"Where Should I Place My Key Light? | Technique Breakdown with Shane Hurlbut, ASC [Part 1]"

This is a scene from the Rat Pack. This is Dean's introduction. It's the first time that we ever see him. And I wanted this to be kind of very unique. And we're going to be doing a push-in. And we reveal him coming through the crowd.
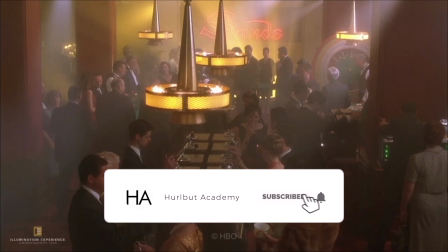18s Good evening Mr. and Mrs. Mark and all the ships at sea. Let's go to press. Newsplash! If you had any doubt that Dean Martin can make it without Jerry, cast that doubt aside.
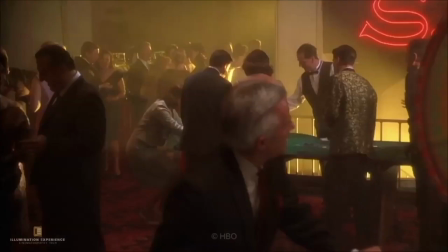26s Besides Martin's hit songs and sold-out concert appearances,
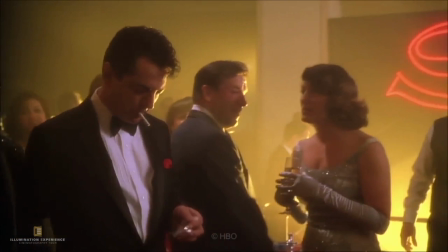28s his performance in the Young Lions as the happy-go-lucky dame chaser should do for him what From Here to Eternity did for his pal perennial bad boy Francis Albert.
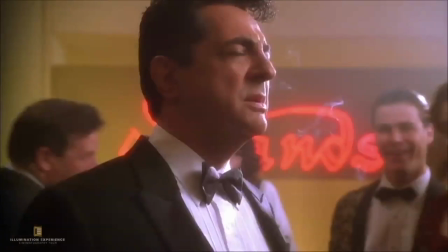36s And with his top ten hit Memories Are Made of This and number one smash Volare it's safe to say Dino's a talent here to stay.
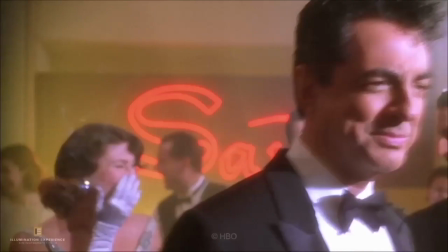44s Oh, Nelly, how'd y'all get in my room? Hey, D, Miss Jerry.
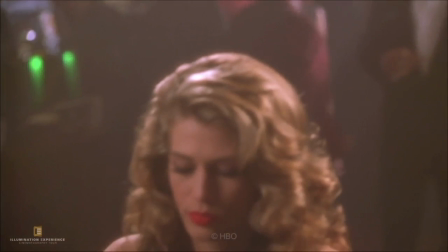50s That question's so old, it's biblical, pal. Martin! Thank you, thank you.
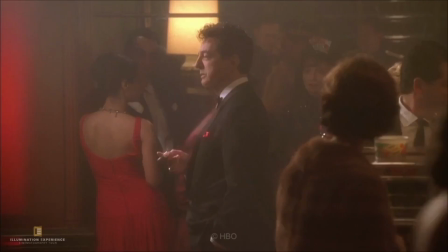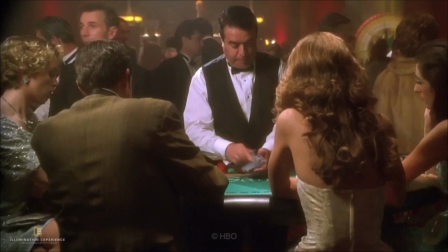62s Here comes Dino. Let him run to $20,000 and tell him to call home immediately.
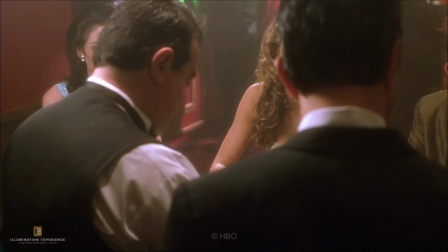70s Hey, Charlie, mind if I take a whack? Gather round, everybody.
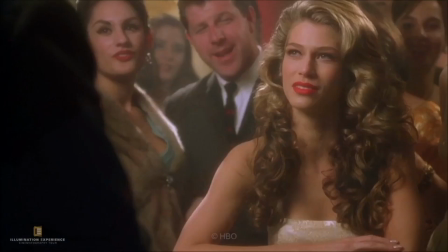77s Ooh, well, what do you know? A drink. For me? So, feeling lucky?
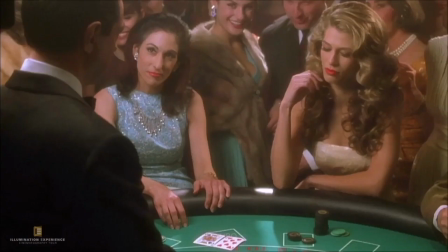86s You'll excuse me while we share a private moment here. Hit me.
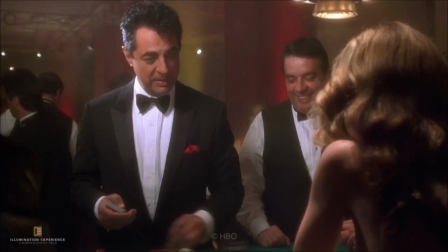93s 26 A winner My table, new rules, doll
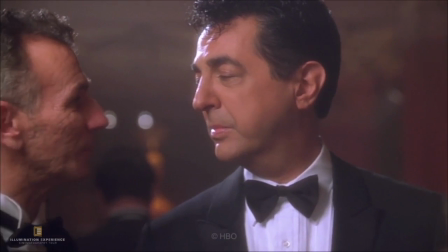102s Excuse me, excuse me
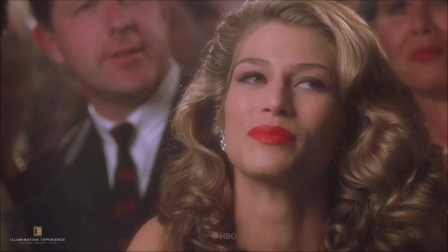105s Sorry to disturb you, Mr. Morin But Mr. Sinatra is on the phone Morin, il padron himself Well, you tell him I'm busy He says it's urgent Frank was born urgent,
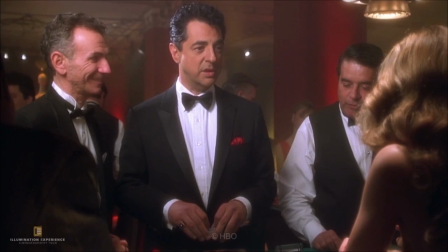113s pal Well, you'll all excuse me Nature calls
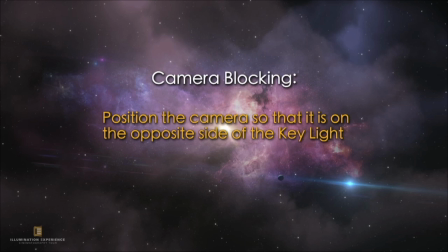121s
Okay Okay, camera blocking. Position the camera so that it's on the opposite side of the key light. These are just rules to try and go by. And here's an example of it.
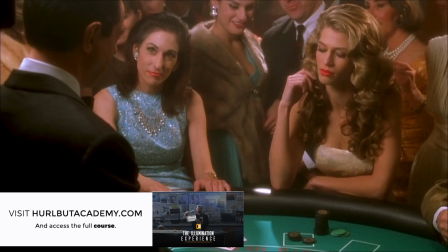133s
I'm over here, and I have the downside to camera, right?
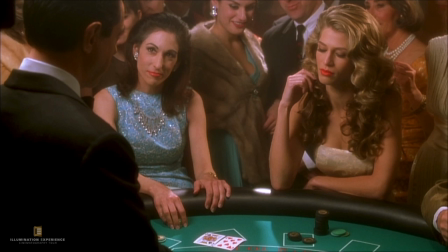138s
So the contrast that I'm building, it's exactly what we did over in Crazy Beautiful. It's like we were on the side that was darkest. So we were on that downside. It's very elegant. I think it's a very amazing way to go about it. Some people tend to go the opposite side, and I actually did that on this. Did anyone see that I flipped the key? Yes, okay.
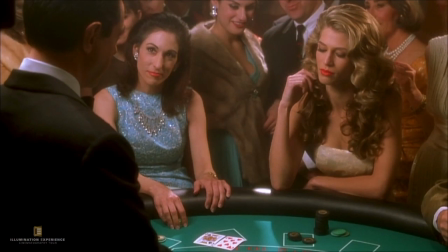165s
I flipped the key because Dean Martin looked better lit from the left.
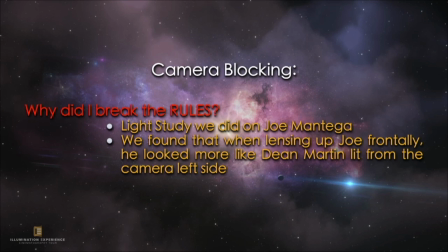171s
The light study we did on Joe Mantanga, we found that when lensing up Joe frontally,
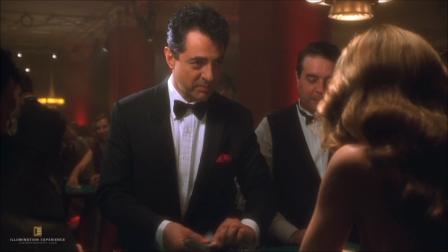176s
he looked more like Dean Martin lit from the camera left side, which is this. So now I'm on the camera side and the key is on the camera side. So this is things that we change. We could not light it all from the left side.
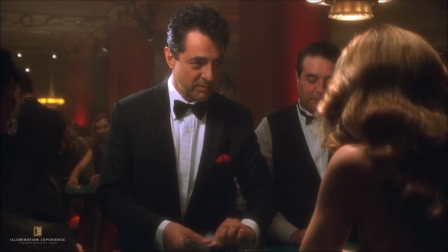194s
I couldn't light her from the left side because there was a big column over here. There was all these physical things that made it impossible. So we went with this. I'm making his downside more contrasty to give me that contrast, right?
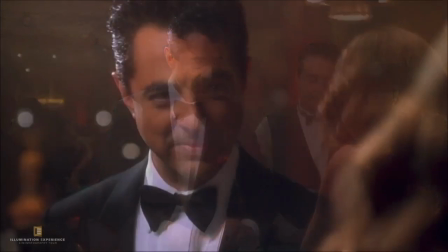210s
Because now I went a little darker here because he's more flat lit to me. So that's the only place I have to really build contrast.
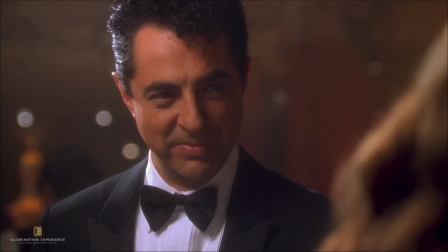218s
Now you go to the close-up, the key light is on him, and then I put a light bulb, just a bare bulb, that I ripped the shade off of and stuck it down on the blackjack table and that illuminated his eye there.
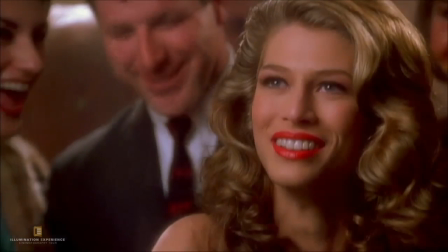233s
Now her side, you know, we're flopping the key. So we, you know, he's lit from the left, she's lit from the left. But because we were in this kind of very controlled environment, and then I'm going to show you how I lit them.